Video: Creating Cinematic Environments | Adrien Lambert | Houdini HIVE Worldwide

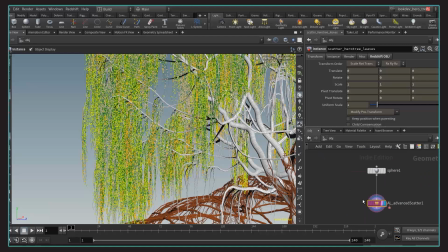We got this node output vines that I can use to reference as a surface scatter.
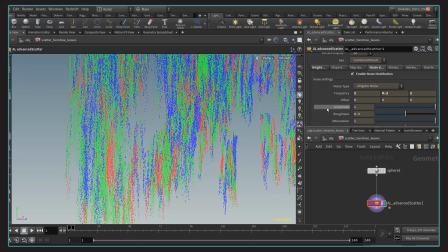So I'm basically calling it inside this advanced scatter,
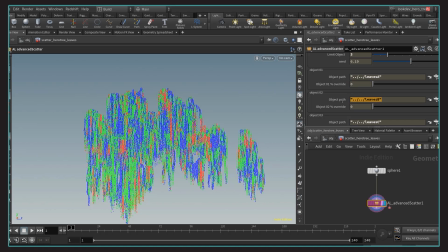mostly using some noise breakups for the leaf IDs and scattering three different leaves geometry to bring some variations.
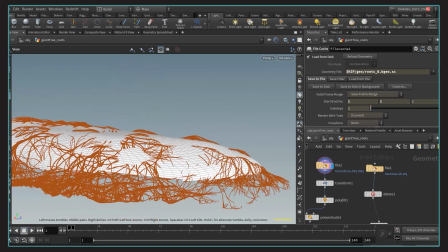For the root extension I modeled a basic surface that I could use as a cage to drive their direction.
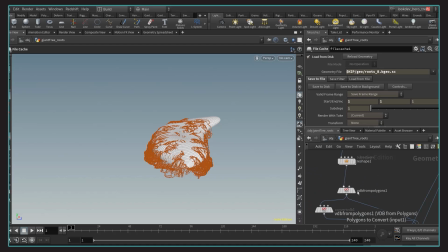I modeled it in a way that is following the shape of the islands, because I wanted the roots to wrap around this forest,
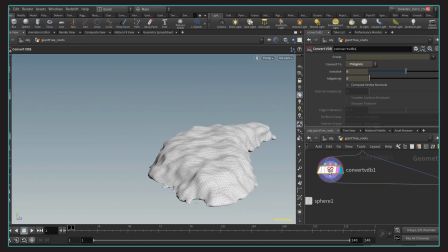and did a bunch of modifications like mountain and VDBs to make it look more interesting.
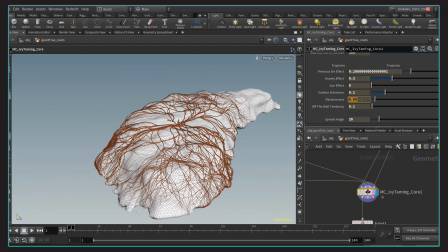And I used an HDA called IV Timing, a tool developed by Marc Chauvery aka MC Worldkit. I just got rid of the leaves and worked on the vines using some of the procedural settings such as randomness, spread angles.
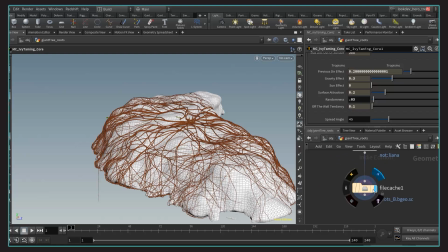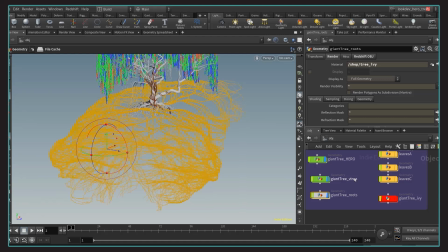When I was happy with the result I finally cached it.
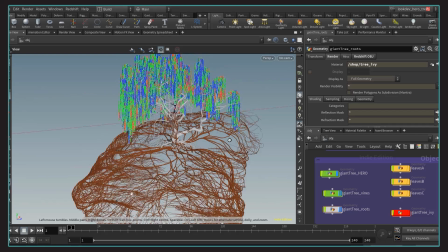So in terms of shaders I basically reused what I set up with the tree library.
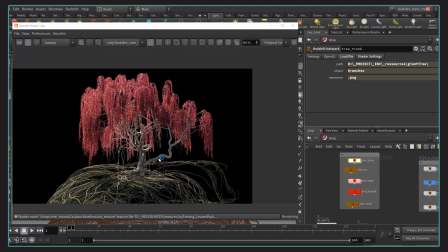I just wanted a trunk that looks like a eucalyptus so something pretty bright and from there I could play with the cluster
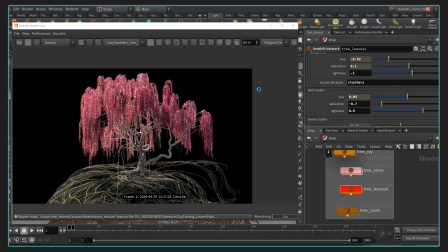attribute to bring some variation into the leaves so that it's not too even and basically playing with the saturation really and the lightness
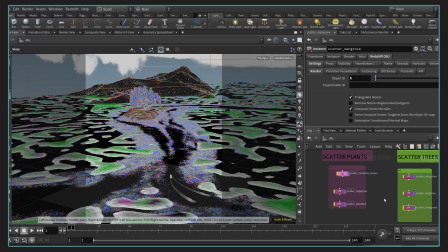didn't spend too much time just wanted something that holds up in the distance all
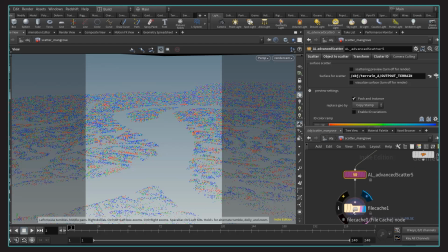right it's time to optimize things a little bit especially the amount of instances which can go pretty high depending on what you are doing I added a camera calling function to the AL scatter so that I can remove everything that is outside the camera,
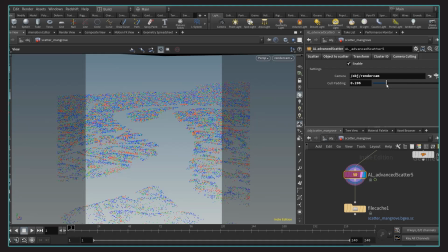which is a great way to get rid of unnecessary object and if you want to play it safe you can increase the cold padding.
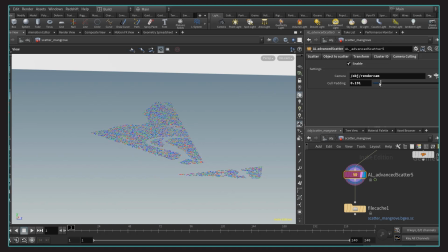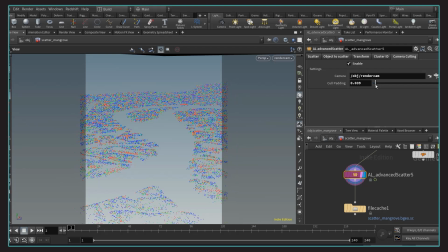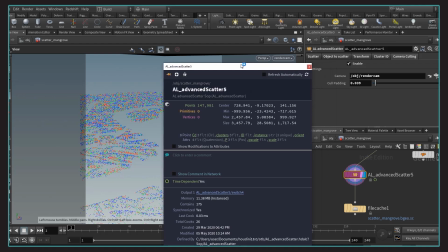If we compare the number of instances, we are at 150k thanks to this feature,
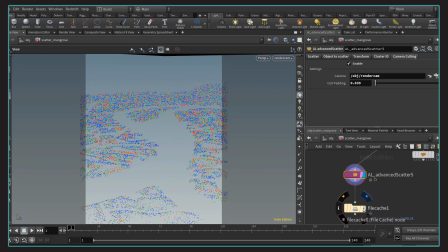otherwise the whole scatter would be around 750k instances which can get even higher with all the other scatters. I'm finally caching the scatter system so this gets faster to load and I'm
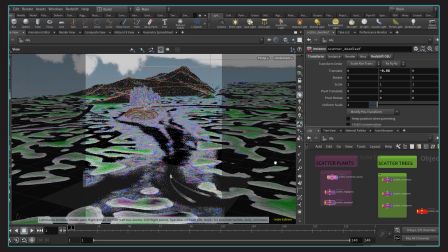only launching on one frame but would totally cache a specific frame range if I had an animation.
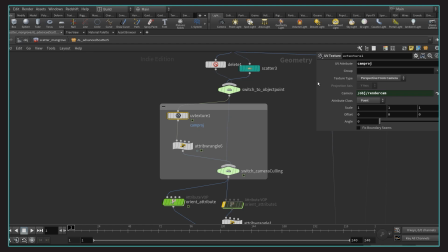For this trick I must especially thanks for dinisource.com and their great tutorials article about culling points in camera view. In brief they are showing how to use a UV texture node to create an attribute based on the camera projection and use it with some VEX to get rid of the points outside the camera.
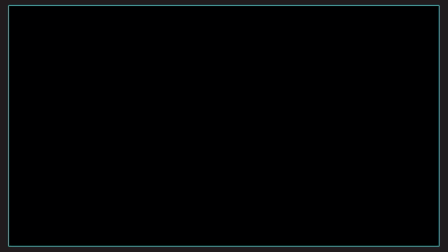So big thanks WeliniSource, I highly recommend their tutorial and look forward seeing some more resources on this website.
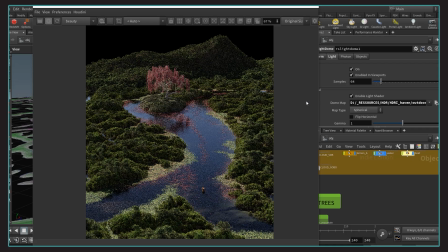In terms of lighting I wanted a result that looks like a broad daylight. The problem being how do you make an afternoon light interesting.
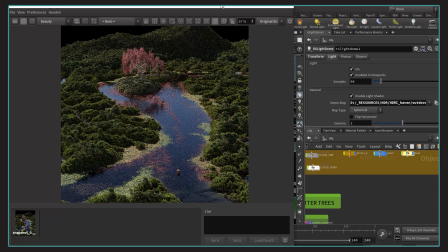With a sunrise or sunset, you can use the long shadows cast by the object to help the composition.
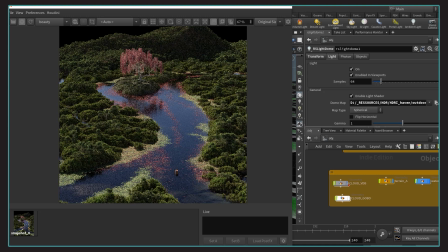But you cannot really do that with an afternoon light.
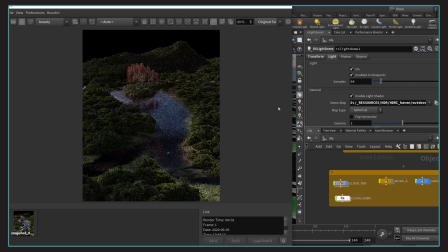It can be hard to make daylight seem interesting unless you start adding some shadows cast by the clouds. So let's add some clouds. I added some VDB shapes that I manually placed to drive wherever I wanted to focus the light in the frame.
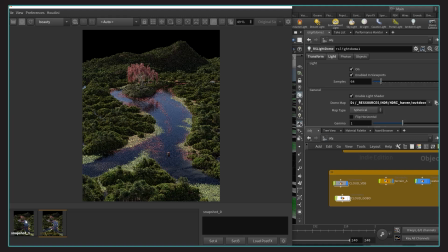I wanted to drive the eyes in two places, toward the boat and toward the weeping tree. If we compare before after, it does look better and most importantly it helps telling a story.